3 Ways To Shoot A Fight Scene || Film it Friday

We wanted to show another variation with the sort of edited version and what the benefits are, I guess disadvantages are of doing something like that.
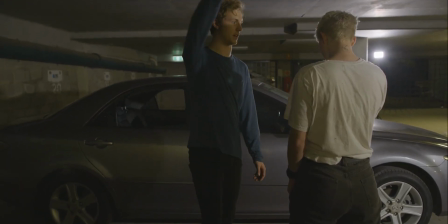6:23 I mean the largest benefit is that for someone who doesn't know how to fight or we haven't had as much rehearsal time for choreography, you can cheat a lot of stuff I guess in a lot of the movements,
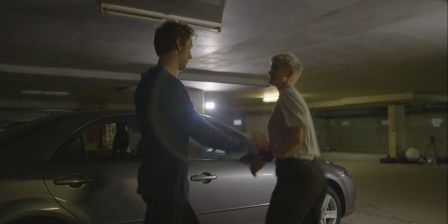6:32 like the close-ups and the positioning and stuff like that. And I think it's a lot less taxing on us actually performing it because there's breaks, you only have to nail that one shot, oh okay cool move, relight, stuff like that.
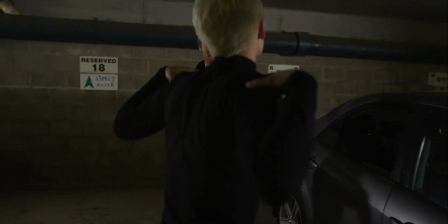6:43 I think as another advantage as well we took more time perfecting how to I guess fake some of the hits.
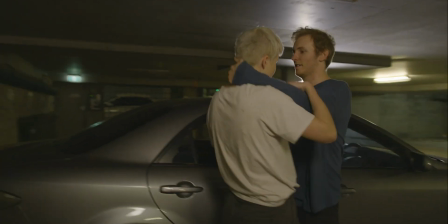6:50 Yeah. We were able to you know angle the camera you know move you guys to a way where like oh that punch is selling.
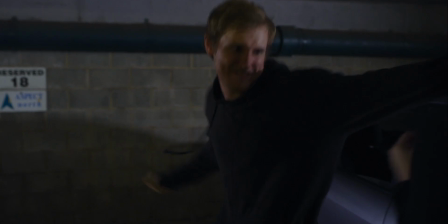6:56 To make some of those shots sell a little more I cut on the impact, I cut to the next angle where it's either continuing or be pulling away.
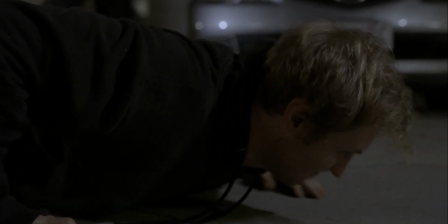7:03 But yeah I think it sells a little more you know hiding it that way. So there you have it those are three ways that you guys can shoot a fight scene three things that stay the same for all of them is that you need to have a lot of planning a lot of rehearsals to make sure you get the choreography down and also a lot of safety thanks so much for tuning in we'll see you next week with more content in the meantime